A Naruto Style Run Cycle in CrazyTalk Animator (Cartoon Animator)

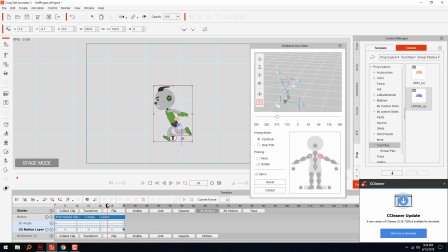16:17 The hands will follow the body, so I'm just gonna add a little bit of that to it. Just one time. I don't wanna make it like too technical. You know, if I try to make everything extremely symmetrical, then it starts looking fake. You know, it starts looking forced and synthetic.
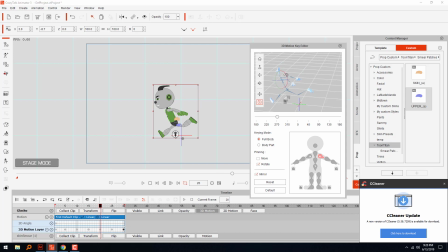That should be about right. Test it. Let's see.
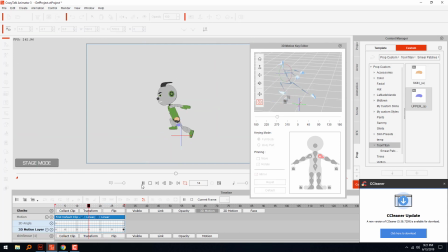16:56 Yeah, it's not bad. There we have it. So the whole thing pretty much took less than 15 minutes to do, with the additional follow through and stuff. Maybe 16, 17 minutes.
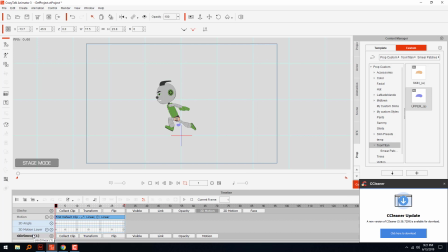17:13 Did I say seconds? No, I wish. About 15 minutes, I would say, to do a motion cycle like this. I'm gonna get rid of these two little props here. I was just using them as a reference for the hip region and the body.
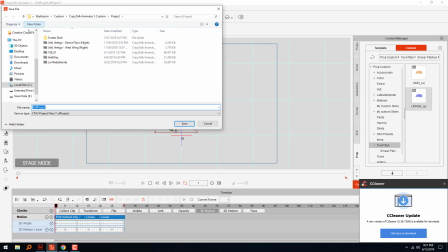17:31 So as you can see, the body is being pushed with the character, with his movements. You know, the legs are driving the entire body. He's not just floating there with his ass in the air.
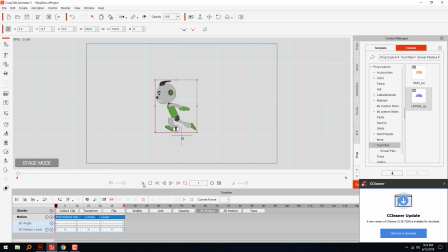17:45 So a lot more natural. I'm gonna save it so that, you know, in case something crashes. But I think we're gonna go ahead and go into a little bit of a bonus round. This is kind of stuff that you don't have to do, but I kind of feel like doing just for the hell of it. A couple of enhancements.
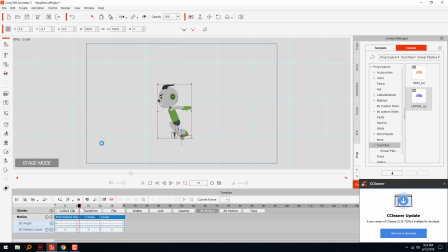18:05 Let's see. I'm gonna flatten this thing out. That way I can add additional overlapped 3D motions and stuff. Let's play around with this. See if we can make it a little bit more interesting. I don't know. Does it matter? Probably not.
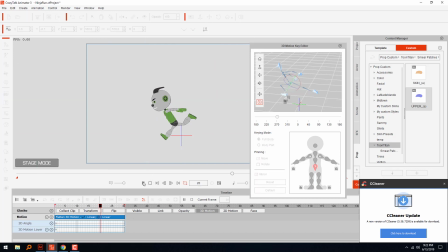It's not bad.
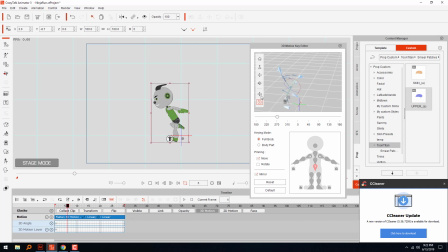18:38 Again, at this point, I'm pretty much done. I'm just kind of tweaking it. Sometimes you can get a little bit obsessed with stuff, and in a real world project, you probably don't have to put this much effort into it.
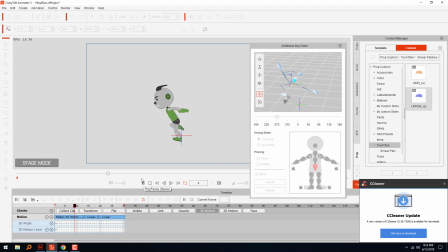18:53 Cycles like this only appear for a few seconds on screen anyways. And as long as you have some kind of sense of weight, it'll be fine.
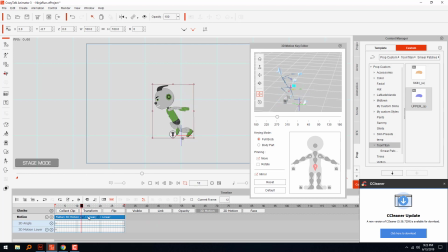Play around with this. I hardly ever touch this stuff, so I'm not even sure if it works or not.
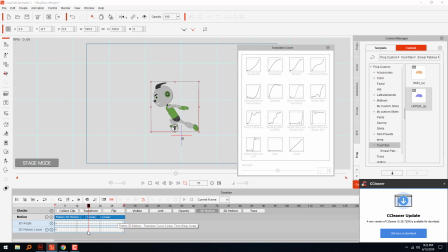19:28 Doesn't seem like it does. I think it only works from like keyframe to keyframe when you're doing certain things. But let's test it out. I don't know if it'll make a difference.
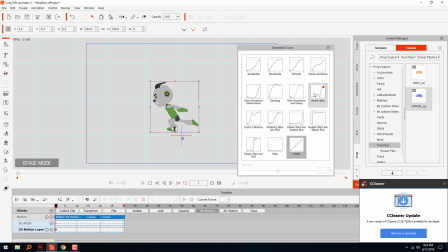Let's try that. I don't really see much of a difference, to be honest. I most of the times I just ignore those type of synthetic curves and stuff.
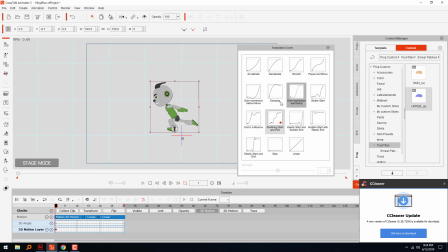20:02 I just kind of animate straight on.